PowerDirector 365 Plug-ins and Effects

guys, it's the Ultimate Filmer here, and welcome back to another video. And today we're going to be taking a look at some of the effect packs and whatnot that you get with PowerDirector 365.
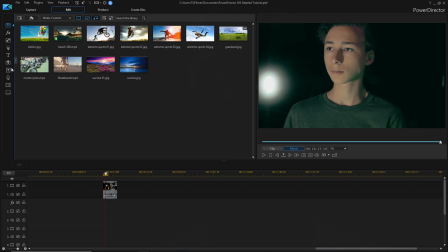So, let's check them out. Okay, so now that we're in PowerDirector, I'm just going to show you some of the effects you can get with PowerDirector 365.
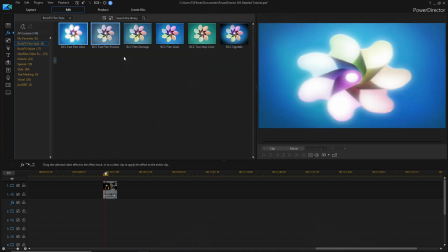So, for effects packs, you get some cool film style effects and some stylized effects too.
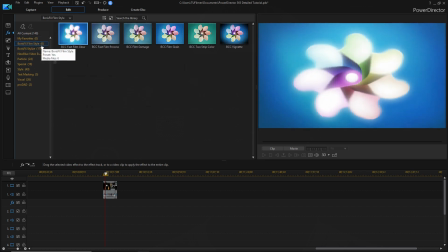So there's one in particular I want to talk about right now, and it's in the Film Style tab here. So we're going to start by dragging it onto this clip as an example.
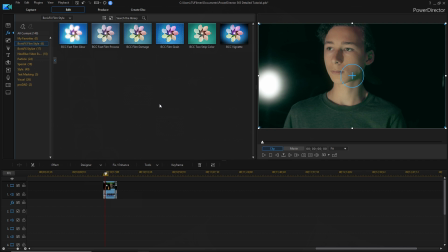Now, this effect can be used for multiple different purposes, and I'm going to show you one of them that's a little bit different right now.
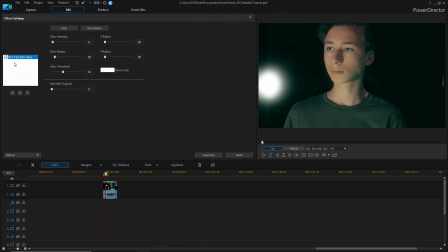So if we go over to Effect, and we see it here, so what I'm going to do is use it to create a lens flare.
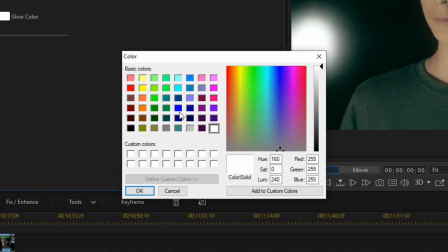Let's go to Glow Color, and I kind of want it to be blue, so we're going to use blue.
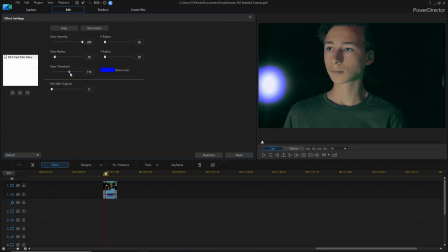We're going to turn up the glow intensity all the way and turn the threshold down a bit and turn up the radius. And so we want the flares to be kind of horizontal, and so we're going to
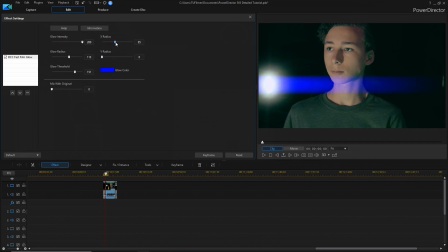bring that one all the way down, and then we can just adjust it the way you like it, and then we're going to turn the threshold up a little bit. So that's kind of like a big flare that, you know, doesn't really look natural, but with a smaller light it would probably look better.
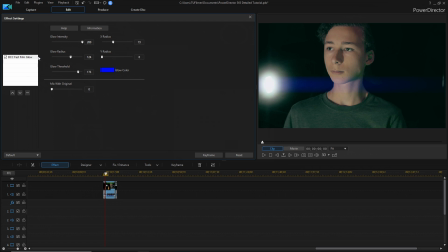And so I know this effect is to emulate kind of the film glow that you get from shooting on film,
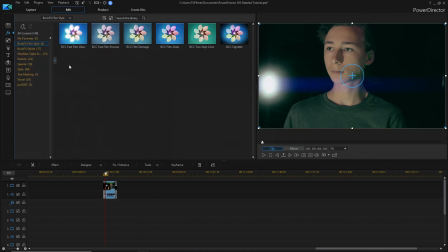but I'm going to show you another way that you can use it that is exactly not for that.
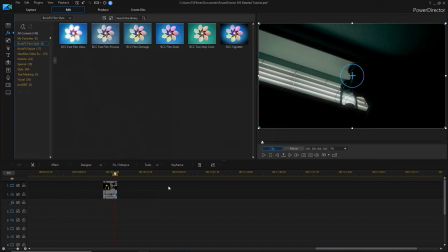So we're going to drag it onto this clip, and
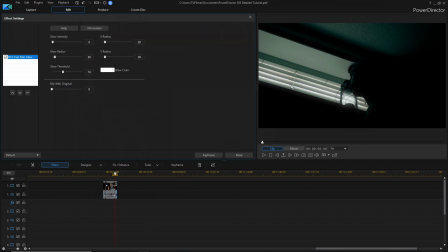I'm sort of going to use it to kind of create some stylized lighting in this situation right here. So we're going to turn the intensity down to 2 and turn down the threshold.
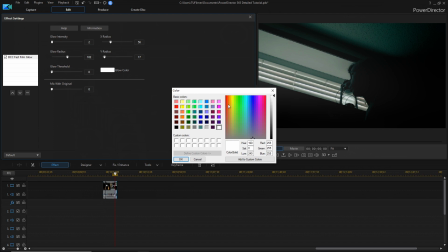Now we can turn up the radius, and I want the glow color to be something like turquoise.
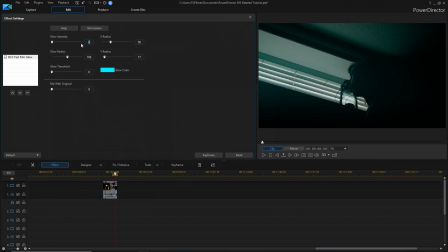And actually I'm going to turn up the intensity because it's not intense enough. And now I've sort of got it to a point where I like this more, and it kind of gives it this odd feel of like maybe a sci-fi kind of thing. But we could always just, you know, change this. I don't know.
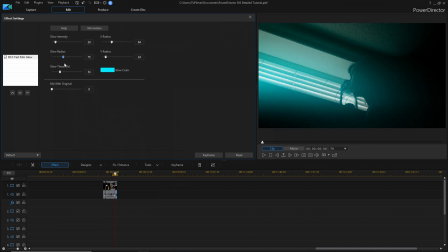This gives it a different look, and if we turn up the radius, it gives it more kind of ambience.
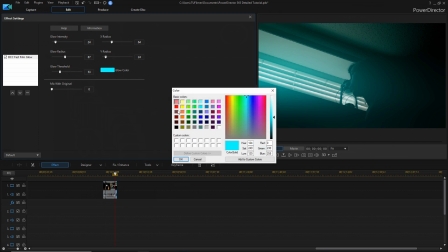And we can also change the color yet again to like basically anything you want.
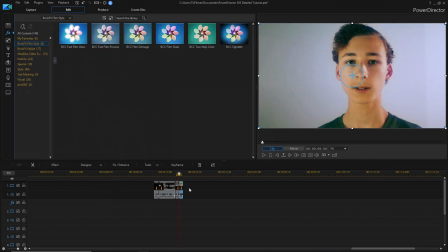But that is another way you can use it. So I kind of already showed you an example of this without you maybe noticing, and it's in the beginning of this episode. And basically what I did is I kind of simulated RGB like lighting coming from the side on the right there.
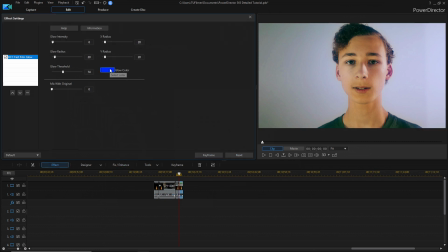And if you go into Effect, you can actually keyframe the glow color, and you can get it to change colors like slowly or quickly, however you like it. So you could do a lot with this effect. As you can see, if I turn it off and on,
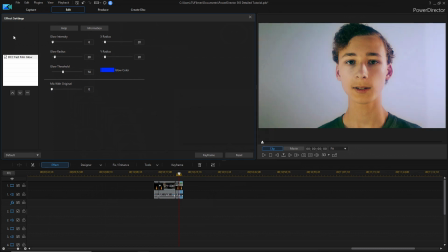there's just a subtle difference, but it does kind of make it look better in my opinion.
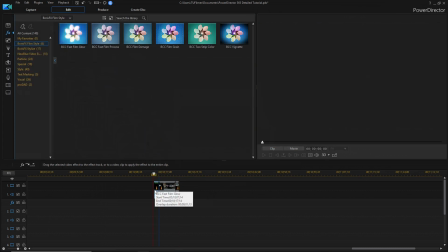And another way to use it is to make the light source from an object kind of a bit bigger and,
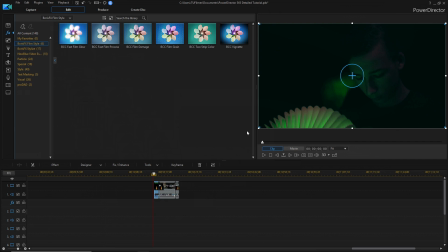you know, glow more, make it look more magical and stuff.
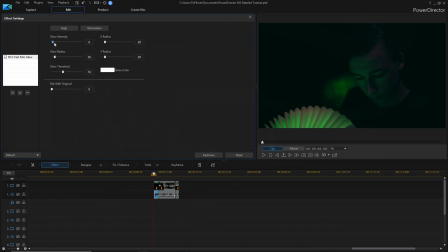So if we go on to Effect and maybe turn up the intensity a bit, threshold down.
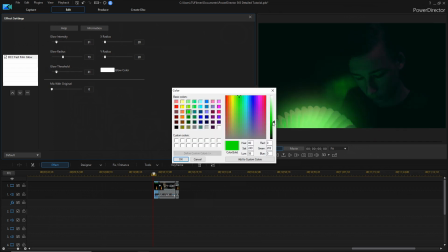So you can mess with these settings until you find something that looks good for your scene.
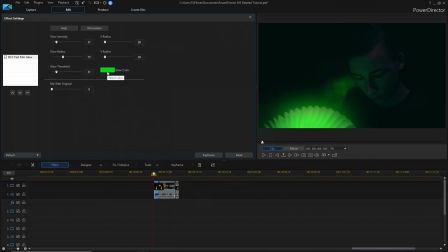Now I didn't have to change the glow color to green, but as you can see,
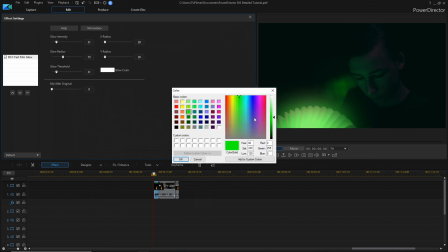it did make it blend a bit better with green.
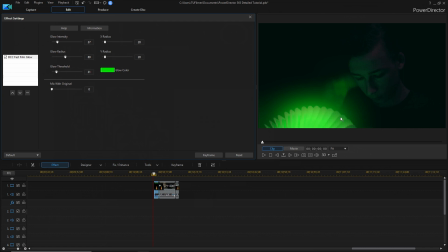Alright, and if I do a before and after, this is after, and here's what it looked like before. So as you can see, it kind of just enhanced the way the scene looked and stuff.
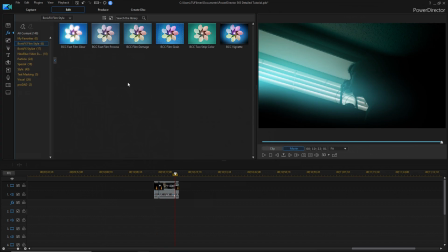I'm just going to take a look at a couple more things that I found were good with these effect packs.
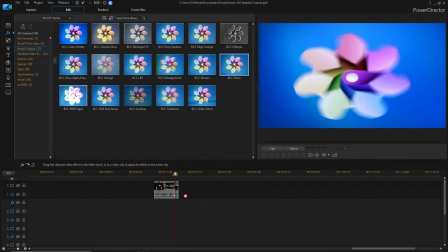Let's look at the prism effect. It's pretty simple.
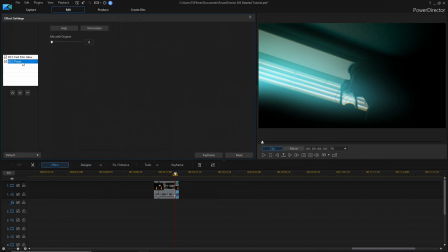You just drag and drop it, and there's only one setting, and it's the mix with the original.